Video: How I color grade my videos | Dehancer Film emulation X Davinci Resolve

What's up, guys? My name is David, and I'm a photographer based in San Diego, California. So recently, I posted a couple of videos on my Instagram account that seemed to get quite a lot of attention, and I had a lot of questions of people asking me, how do I color grade my videos and how I'm able to achieve this look? So I figured today I'd show you guys exactly how I do that. So just to cut to the chase, the way that I'm able to achieve this look is using a plugin called Dehancer. Dehancer is a plugin for film-like color grading and film effects. With dozens of film emulations, film grain, halation, and so much more, they really make it effortless to achieve a beautiful film-like look for your videos. So yeah, let's just get right into it. So here I have my timeline.
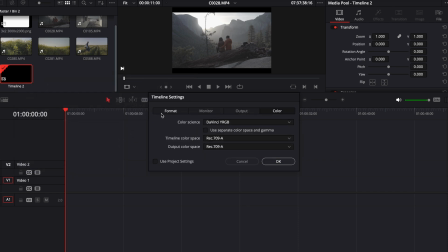62s
I usually just create a timeline. And these are gonna be my timeline settings for these Instagram carousels that I make. This is the color that I work with, Rec 709A. It's just what I found to give me the best results.
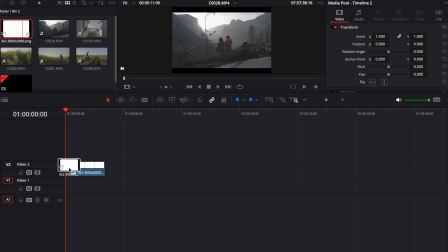81s
So yeah, let's get right into it. First thing I do is I drop this overlay in here. This is my borders.
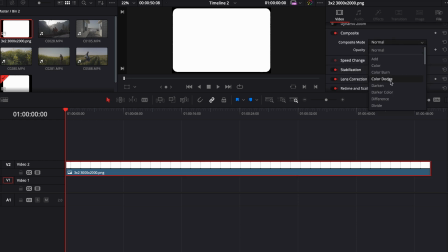89s
You want to make this multiply.
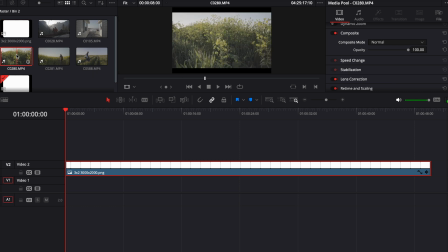95s
And then we can just start dropping our clips in here.
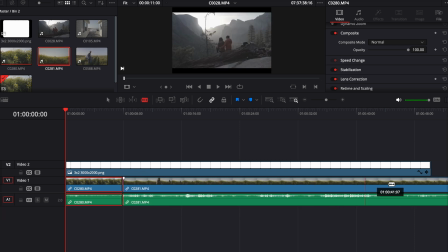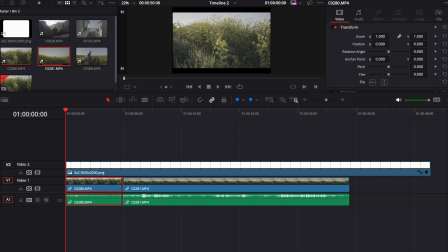It appears in the border. Find 1.16 is like the perfect zoom in.
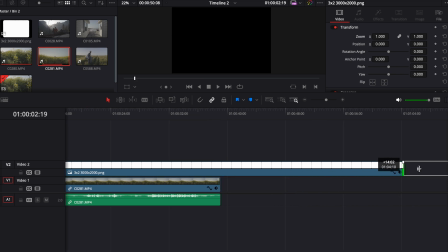134s
So yeah, just make this a little longer.
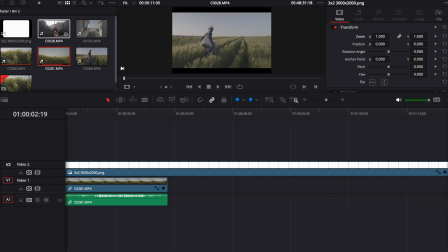138s
Drop a few more of these clips in here.
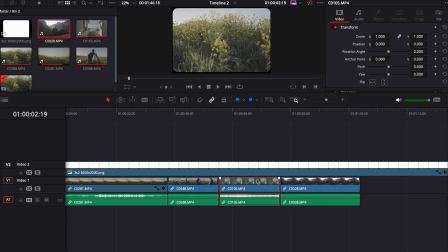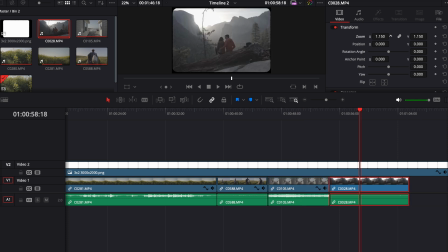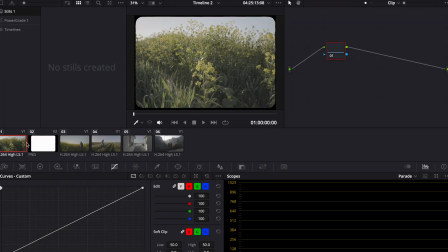167s
Let's get to coloring. So what I like to do is, I like to start
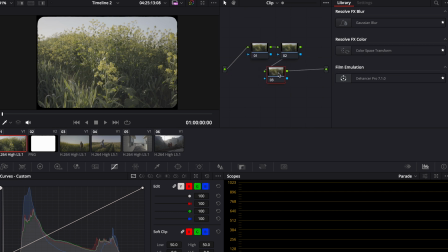179s
have three nodes, and I drop my Dehancer node right into the third one. So you see, as soon as you drop the plugin, it's just giving you a bunch of options already pre-loaded into this.
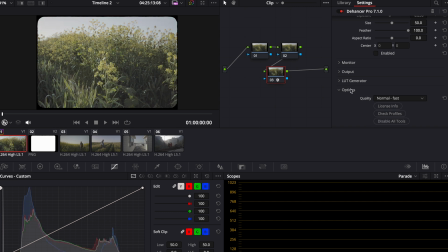193s
And what I usually do is I disable all of them, close these tabs up, and I just kind of focus on the ones that I want to work on. So the first thing I do is I do my conversion right here. So I shoot on a Sony a7 III on S-Log2.
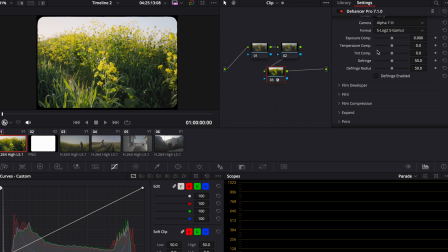214s
That conversion is great in my opinion. Next thing I do is I enable the film developer, and I bump the color boost between 25 and 35. Next thing I do is the film. So there's a ton of different film emulations that you can use here.
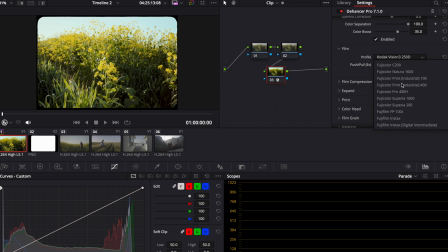234s
My go-to lately has been Fujicolor Pro 400H. Just love the way the greens look on this. So yeah, we'll enable that. Next thing is film compression. Just kind of softens your highlights a little bit.
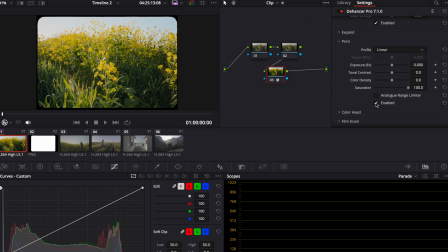252s
Spin, I don't really use that. Next thing is print. I usually go for the Kodak Endura glossy paper. Just gives it a nice little punch.